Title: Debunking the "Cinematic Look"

Alright, so which one do you think is, for lack of a better term, a cinematic scene? I would personally argue that they both are. These directors just use different cinematic elements to shoot their movies.
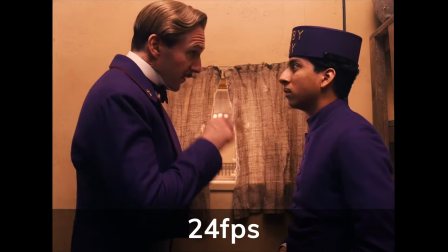301s
Wes Anderson uses the cinematic elements of 24 frames per second, very stylized symmetric shots and smooth transitions.
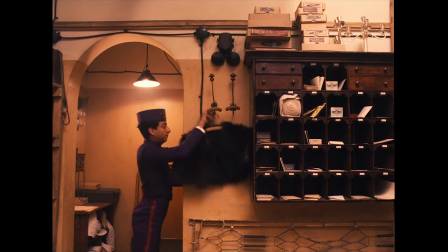308s
There are more but you get the point with those three. The reason Wes Anderson chose those elements is it helped him tell his off-kilter story.
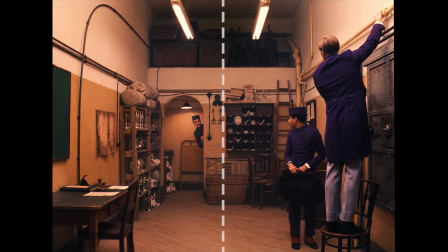315s
Take the symmetric framing style for example. Although we as humans respond well to and love symmetric things,
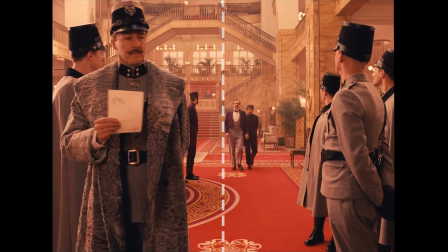321s
we still don't see them all that often. so when we see shot after shot it feels a little off and unnatural which enhances his weird off kilter story.
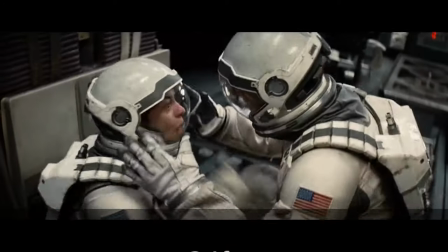328s
Chris Nolan also shoots in 24 frames per second but he uses wide aspect ratios, dynamic lighting, and a rad color grade.
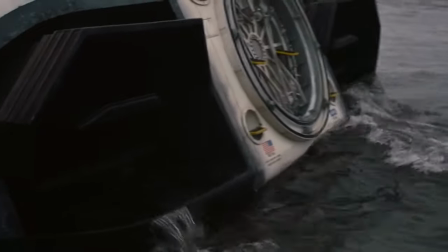336s
The reason he chose those elements is it helped the audience visually see the dramatic darkness of his story.
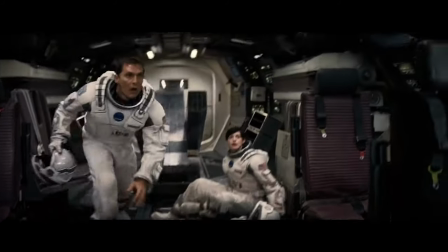342s
Just imagine what this video would look like with bright lights. Terribly unappealing right?
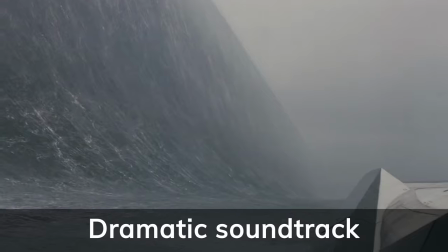346s
But then he takes it one step further by adding a dramatic soundtrack he tries to make you feel his story with as many senses as possible
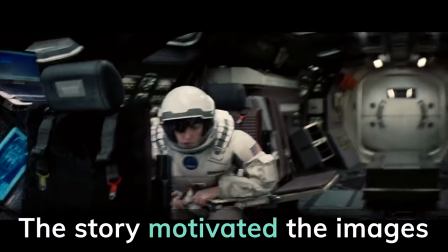353s
to sum it up what made those scenes or movies great was the story that motivated the images the bottom line is is that the story is way
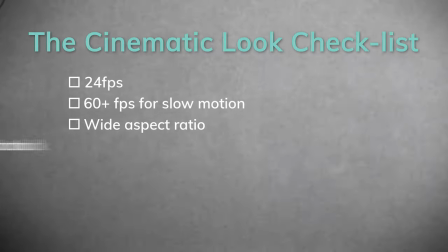360s
more important to achieving that cinematic look than just using a checkbox style approach with tricks you might have learned on youtube these elements might help but for that real cinematic look story is king and each story is film specific that's why there isn't just one genre of film there's action there's comedy there's romance there's horror there's thriller, mystery, western, and tons more. So as one DP said, there are as many definitions for cinematic as there are directors. All right, that's understanding the cinematic look. Let us know in the comments below your own definition of the term cinematic.
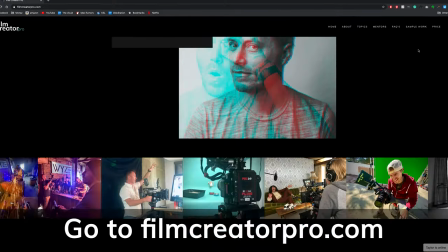391s
And if you want to learn more about how to become a filmmaker, head over to filmcreatorpro.com and sign up for our online course where we teach you how to build and run your own film business.
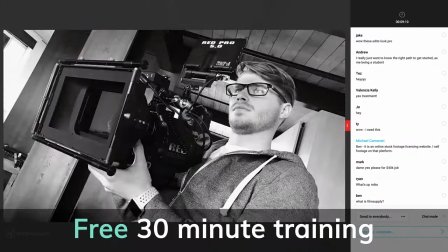400s
But if you're still unsure, we've also put together a free 30-minute training where we share our secrets on how to capture cinematic images. See what I did there? Clickbait. I mean, not really. It is super informative. Anyway, that's a wrap for this video. See you inside the course.